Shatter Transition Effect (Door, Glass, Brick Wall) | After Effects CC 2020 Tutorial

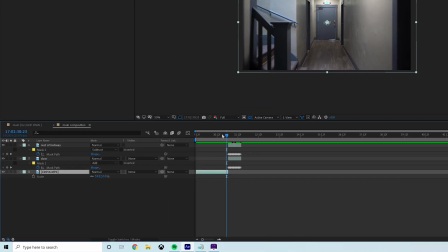And then just bring your bottom layer back so that it's not appearing under these layers.
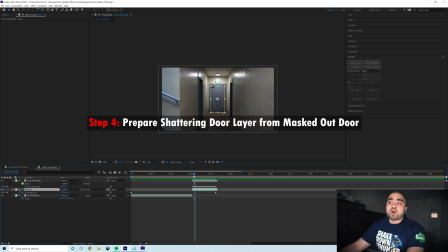So now we have to create our shattering door. We're going to want to freeze frame this second frame of our door.
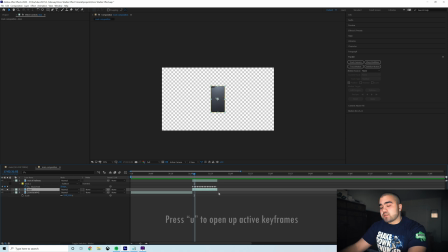In order to do that, we need to do a little cleanup. So press U to open up all your keyframes. Make sure your playhead is on that second frame and get rid of your position keyframes, get rid of your mask path. Then right click it, precompose. Just name this door precomp. We're just precomposing it because sometimes freeze frame messes with the time remapping we already did.
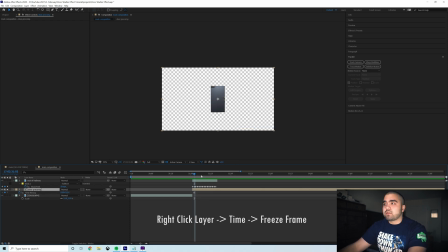So now we can just freeze frame it. And this layer now becomes that door from that frame.
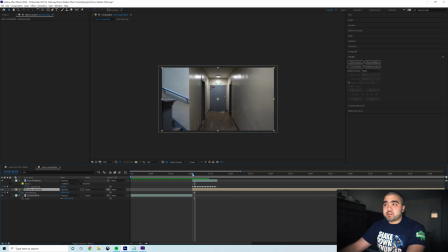And you'll see that it's just that one frame of the door. So now all you have to do is add your shatter effect to that layer, switch it to rendered view,
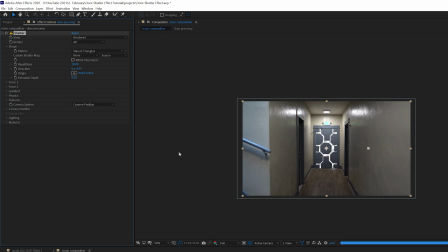make the shape whatever you please, and do stars and triangles. You could leave it on bricks.
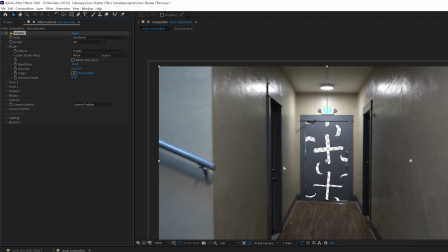You could switch it to puzzle if you want something slightly less realistic.
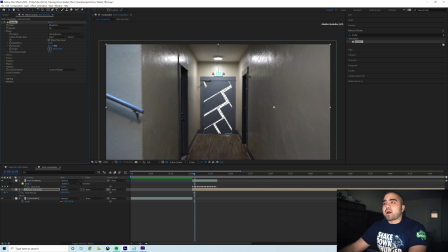I actually really like these herringbone presets for the door, but I'm going to adjust the direction so we don't have those horizontal lines. I want it to be all horizontal and vertical. I'm going to increase the repetition so we have more flying pieces.
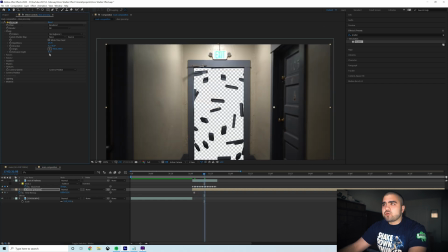And then let's see how these look. The extrusion depth actually looks pretty good where it's at.
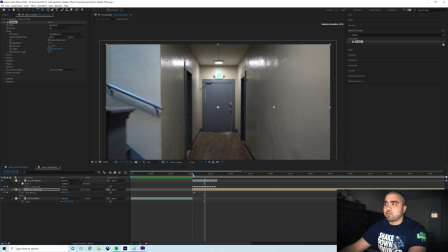I actually decreased it just a tiny bit. That looks pretty good for a door. And then we have our shatter effect.
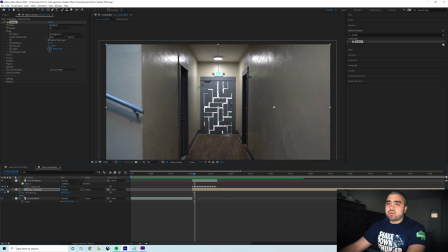And honestly, you could work with just that. but technically these pieces are shattering towards the camera.
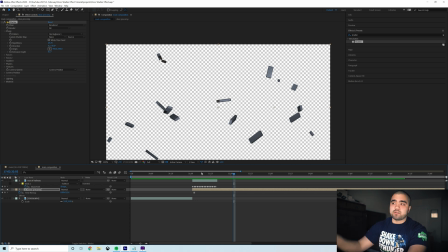What if we wanted it to shatter forward? So it's like we're blasting through the door.
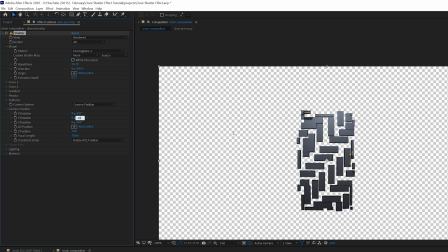You can actually go into camera position, switch the Y rotation to negative 180, and that will change the direction of the explosion. Now it's going into the screen. It's kind of hard to see, but if you increase the strength of the force,
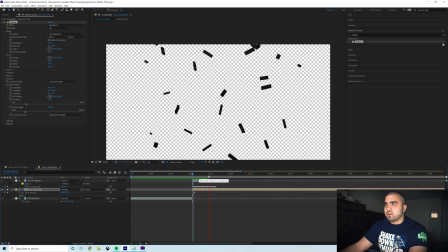maybe that'll make it a little easier. I know it's kind of difficult to tell.
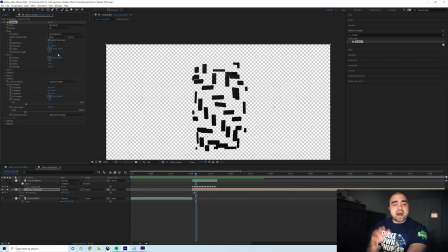Just know that it is.
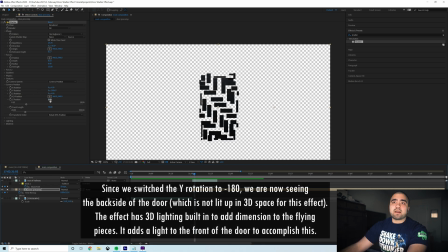But you'll notice that as soon as we switched the Y rotation to negative 180, we actually got this really dark version of the door. We just need to go down to lighting and move the light back in Z space. The parameter for that within the shatter effect is light depth, so we just decrease it in the negative direction, and now the light is in the proper spot.
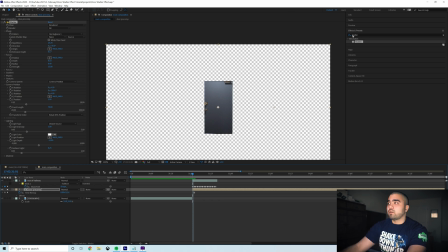You'll also notice that the door flipped, so the knob is now on the wrong side of the door. In order to fix that, you just have to add a flop effect to your layer. I just put this over the shatter effect, and now the door is in the proper orientation. So let's go back and watch what we've got.
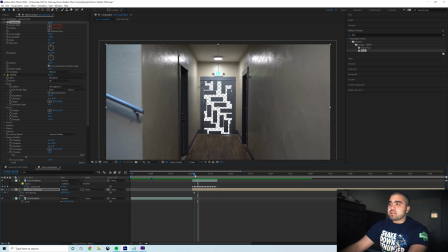I think the force is a little bit too high because we kind of miss a lot of the bits and pieces flying due to the door frame being in the way. So I'm actually going to decrease the strength of the force a little bit so that we can just see more of those pieces flying about.
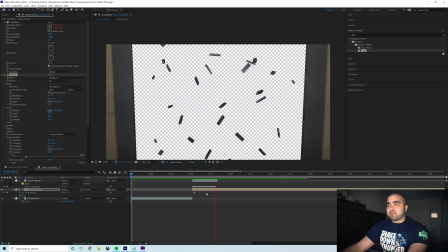And that's how you create the base of that transition. All you have to do is add your next clip.
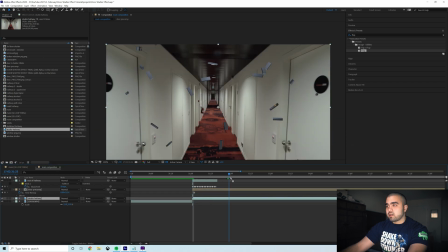Let's take this hallway shot I have. It's super slow, so I'm actually going to increase the speed real quick.
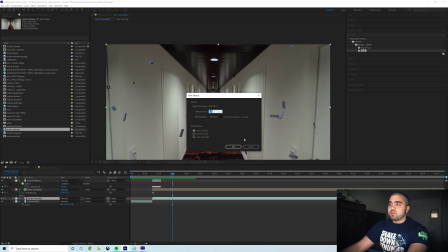I'm just going to time stretch it. Let's say time stretch factor of 5.
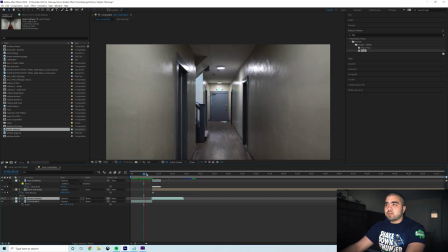Actually, let's try a time stretch of 4. And that's how you get that effect.
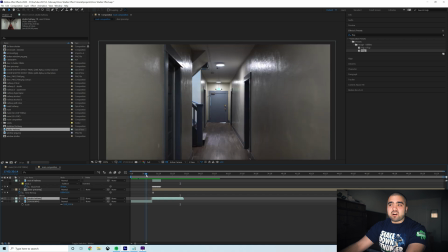But you'll notice that these flying pieces are kind of staying in the frame far too long.
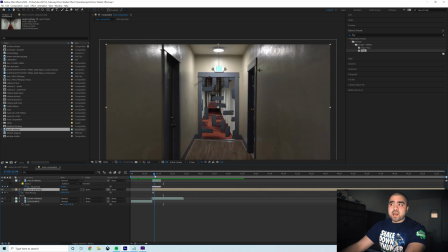So the way you can combat that, because again, this door that's being shattered is just that door at that one size we freeze framed. So in order to make it fit the scene a little more, we're gonna have to animate the scale a bit.
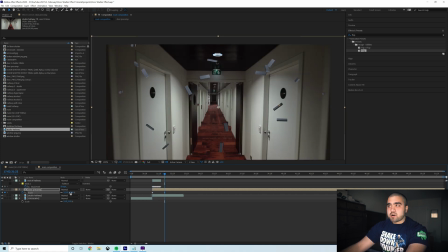So go to the beginning of your shatter and then scale it up a ton so that we lose those bits and pieces flying about by the end.
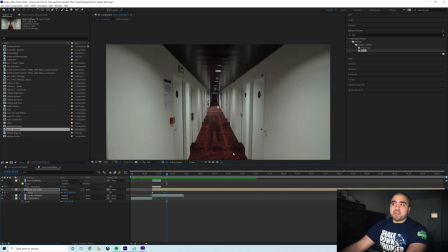And you'll notice that we lost a lot of the pieces flying around due to that scaling up.
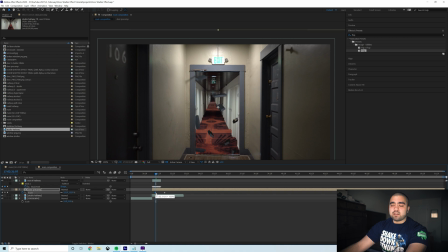So just play around with it and figure out what looks best.
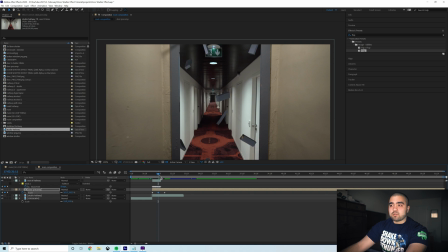You can manually go in and decrease the scale a bit at the start, just so that we can see a few more of those pieces flying about before they go out of frame.
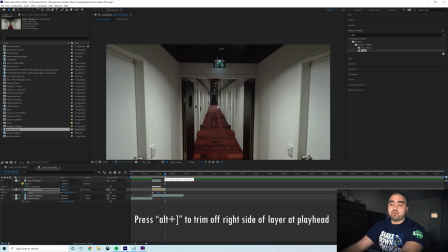And I think that looks good. You'll want to cut that shatter layer as well, because if you don't, you'll notice that random pieces are still flying around.
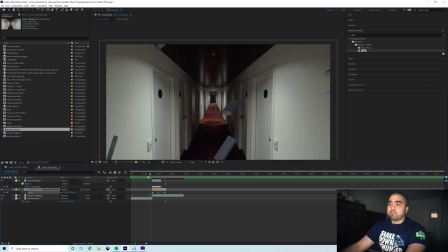So just cut it wherever they're fully out of frame. And then you have your shatter transition.
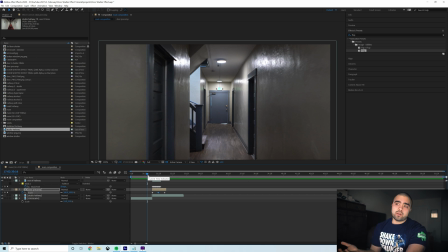And again, you can do this with a window, you can do this with a brick wall, it really doesn't matter. You just switch the object, you mask out and shatter.